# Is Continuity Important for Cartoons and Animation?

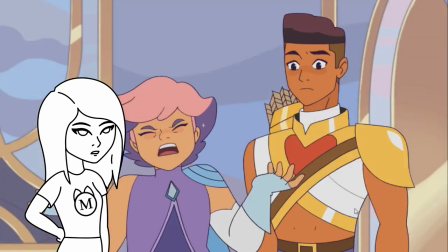Glimmer is a character who has the ability to teleport, so because of that her bed is suspended in the air and she usually gets to it by teleporting.
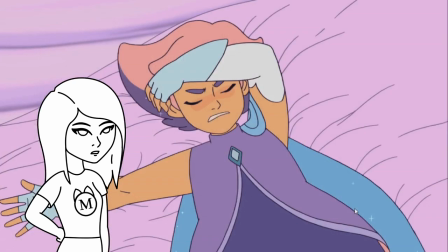But for those who can't teleport, like her friend Bo, there's a staircase in her room that leads up to her bed.
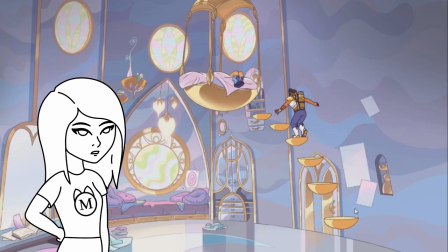That way he can climb up it whenever he needs to. He actually uses them in the very first episode of the series.
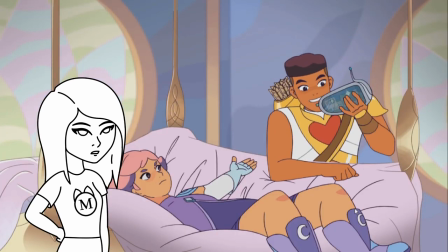So it's established early on that this is the case with Glimmer's bed and her bedroom.
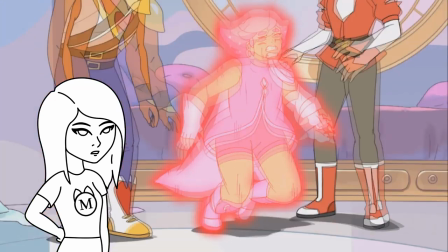Towards the end of the first season something happens and Glimmer isn't able to use her teleporting anymore.
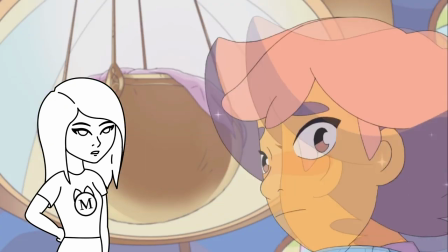She wants to rest but she has to get up to her bed to do that. As the audience we know that this isn't a problem.
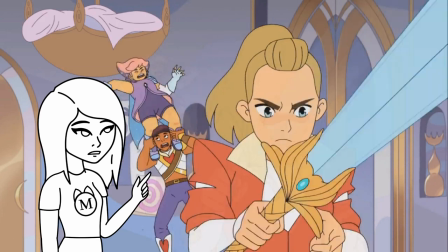She can just use her staircase to get up there. But in this episode, the staircase is gone, and they act like there never was a staircase in the first place.
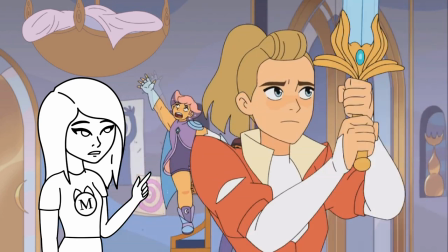She and Beau spent quite a bit of time struggling to get up there. But as an audience member, instead of feeling for Glimmer, I'm just wondering what happened to the staircase.
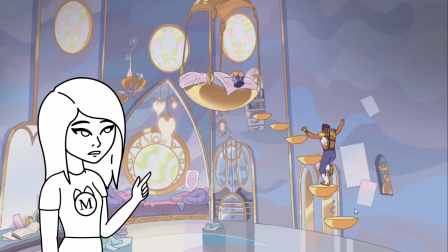Because honestly, this shouldn't be a problem. It was established that it wasn't.
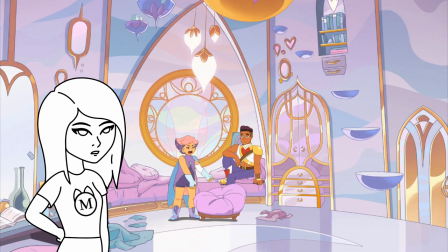Oddly enough, the staircase is actually back in the next episode, but this time it's silver instead of gold. None of this is ever explained. Were the stairs removed for some reason? And then brought back? Or was it just that the writer wanted to have this joke? These episodes were written by different people.
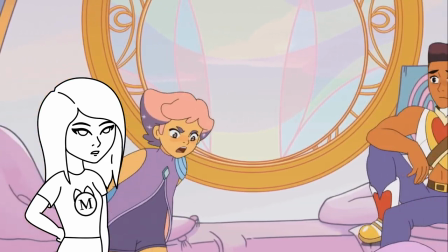So maybe one writer wanted a convenient way for Bo to get to Glimmer's bed and another writer just wanted to have this joke.
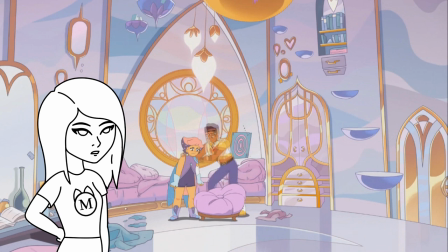Or maybe there was a communication problem and it was just never addressed. Either way, it was something that was really noticeable and it really took us out of the show. But that's just our opinion. What do you guys think? Do you prefer the way Johnny Bravo did it where they had a set layout to make sure everything was consistent in Johnny Bravo's house? Or are you okay with the artists and writers having the freedom to do whatever they want? Either way, we think communication is really important when it comes to these stories. Like if there is a specific floor plan for the house, make sure that information gets to the artists. But thanks for watching. We'd love to hear from you, so leave a comment below. And if you enjoyed this video, you can leave a like and subscribe to our channel if you want to see more content from us. Thanks again for watching and we'll see you next time. Bye everybody! Bye guys!